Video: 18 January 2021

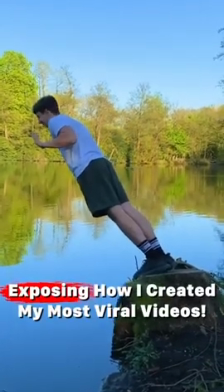0:00 Okay, I'm going to expose to you exactly how I levitated over a lake. To start, I wrapped a rope around my chest and had my brother on the other end of it holding me back.
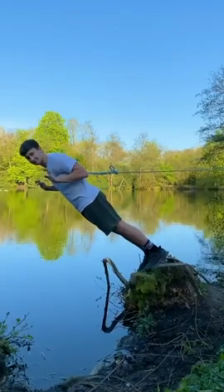0:09 And yeah, I had to learn the hard way that one person wasn't going to be enough. Luckily,
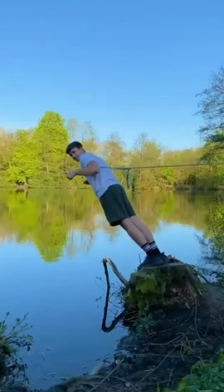0:13 I filmed the rehearsal beforehand where I didn't drop down just as far, but it still worked perfect for the shot.
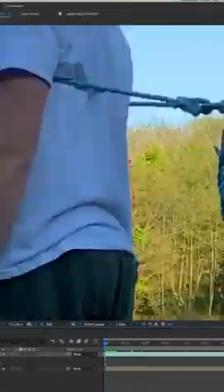0:18 After, I cleared frame and as always, I shot a clean plate. In the edit, I went frame by frame cutting out the rope, revealing the clean plate behind it.
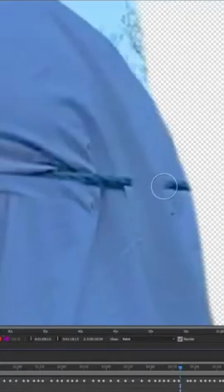0:24 Now, there was one more problem to fix. You could still see the rope wrapped around my chest. So, using the cloning tool, I painted over the rope frame by frame using detailed from another section of my shirt.
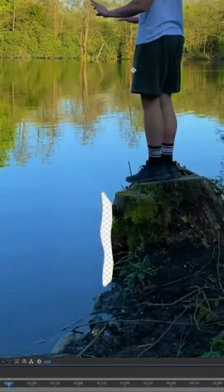0:32 Lastly, I cleared up a few twigs in front of me, threw on a grade, and we have this.
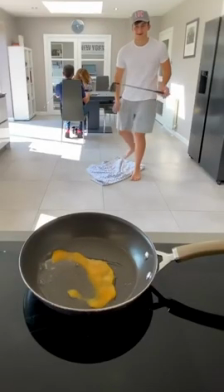0:37 Here's how I chipped a ping pong ball into a pan and cracked it as an egg. I started off by attempting to hit a golf ball into a frying pan.
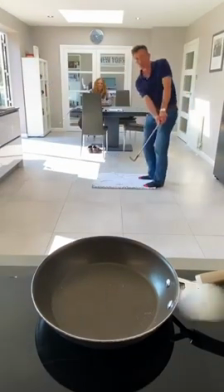0:43 Then I remembered I'm terrible at golf, so I wrote to my stepdad who can actually play. After he landed the shot, I stood in the same place as him, swung the club and reacted as if I'd hit the ball.
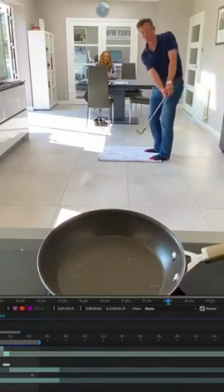0:52 Then I took the first layer of my stepdad hitting the ball in and went frame by frame cutting out just the ball.
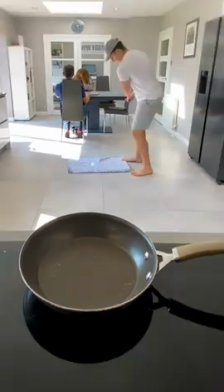0:56 I lined it up with a shot of me swinging at nothing, and just like that, I looked like a pro golfer. Now I need to make the egg splat in the pan, so I shot a layer of the egg landing in the pan exactly where the ball did.
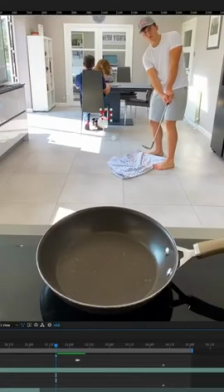1:04 Then I simply cut around the egg as it smashed into the pan. Lastly, I lined up the egg splat just as the ball lands and voila.
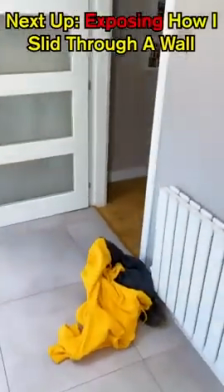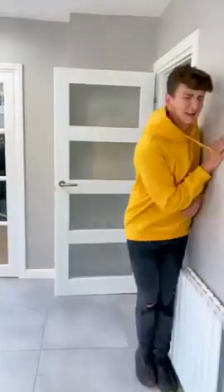1:17 Here's a breakdown of how I ran through a wall. First I filmed a shot sliding into a wall, then I unchanged and ran a wire through my outfit so it was connected as one piece.
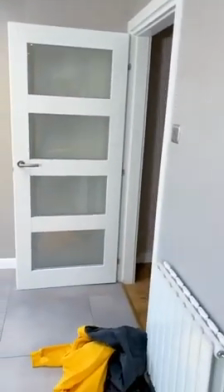1:24 I stood around the corner and threw the outfit at the wall as my brother who was filming continued the motion through. In the edit, I cut the moment I made contact with the wall.
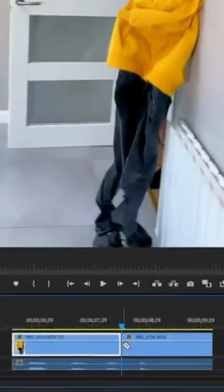1:30 Then in the next clip, I found the moment my clothes hit the wall and made a cut there. I deleted everything between these two clips and then put them together.
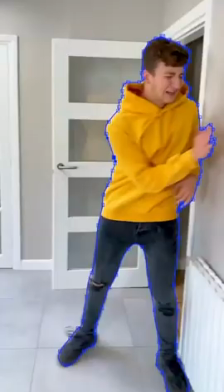1:35 Lastly, to animate my body actually going through the wall, I cut around my body using a mask. I dragged this over to our other clip for one frame and repositioned it.
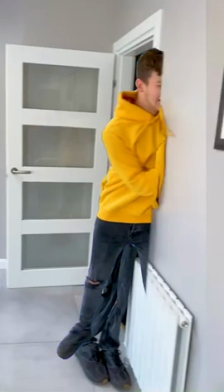1:41 Using one more mask, I cut my body in half, giving us the illusion I was halfway through a wall. Finally, we have this.
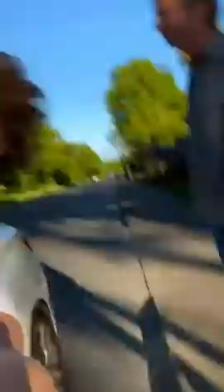1:46 Here's a breakdown of how I jumped through a moving car and grabbed the camera from the window. First I filmed a shot majestically jumping in the air into nothing.
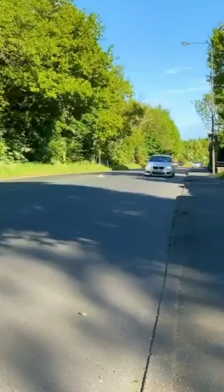1:53 Then I got my mum who was driving to simply drive past the camera. Next I filmed a shot where I was now inside the car and just before passing the camera leaned out the window as if I was trying to grab it.
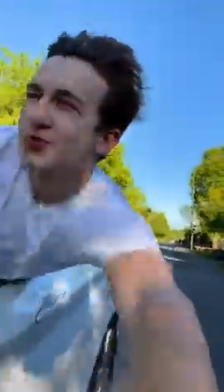2:01 Lastly, I brought the camera in the car with me, leaned out the window, and as I was passing my stepdad who was filming, reacted as if I'd just snatched the camera from him.
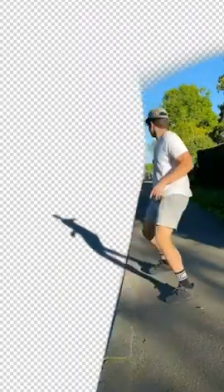2:07 In the edit I went frame by frame masking around my body in the shadow as I ran towards the car. I lined the cutout of myself up with the car layer so as I jump my body looks like it's jumped through the car.
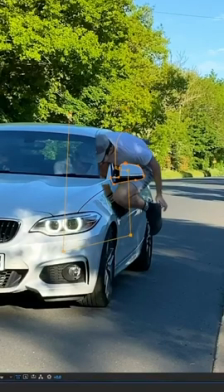2:15 I made a mask that cut around the wind mirror and halfway through my body as it made connection with the car. This gives us the illusion I've gone straight through the door.
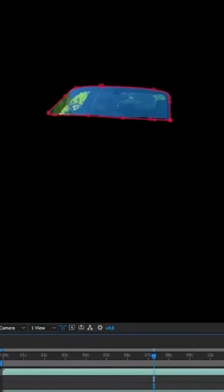2:20 Next, I took the shot of my mum driving the car alone and masked out the windscreen. I tracked this layer on top of the main car shot where you can see me in the passenger seat.
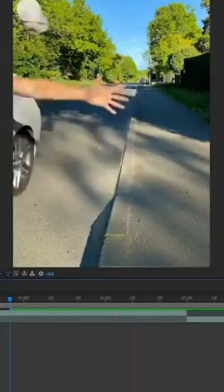2:26 Now I was inside the car and needed to make it look like I grabbed the camera. I cut our main shot at the point I felt my hand was in line with the camera. Then I cut in the next shot from inside the car at the point I passed my stepdad.
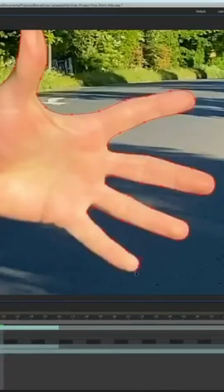2:35 All I had to do to make the cut seamless was duplicate my hand, freeze frame it, mask it out, and then animate its scale and position so it looks like my hand was directly reaching for the camera.
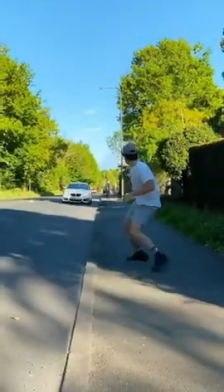2:42 And then when we put all of this together, we have this.
2, 1.
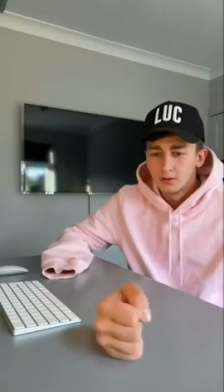2:49 Here's a breakdown of how my fist broke off my arm and bounced across the table.
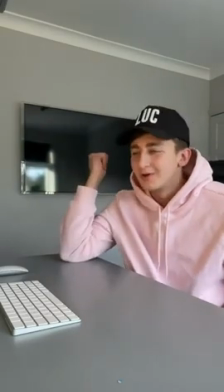2:53 First, I filmed the video lip-syncing the song, and on the beat where I knew my hand was going to disconnect, I moved my eye line along as if I was looking at a bouncing fist. Yes,
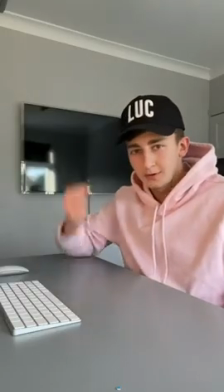3:00 my fist is still there at this point. Then, on the mark where my fist landed, I filmed another layer of my fist bouncing across the table.
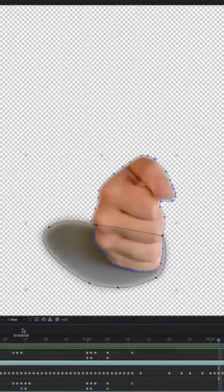3:05 I spent a few hours going frame by frame, cutting out the hand and then placing it on top of the other layer.
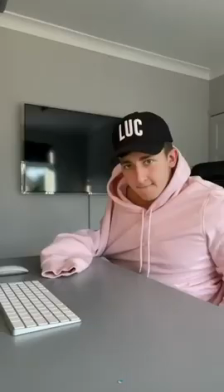3:09 Lastly, I needed to get rid of the real fist still connected to my hand, so I shot one last video of my sleeve smacking the table in the same place my fist landed.
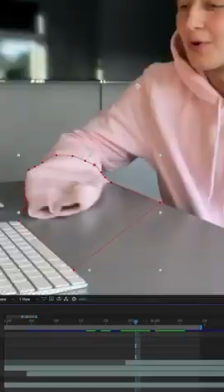3:16 I cut this layer out, dropped it on top of the final shot, and there you have it.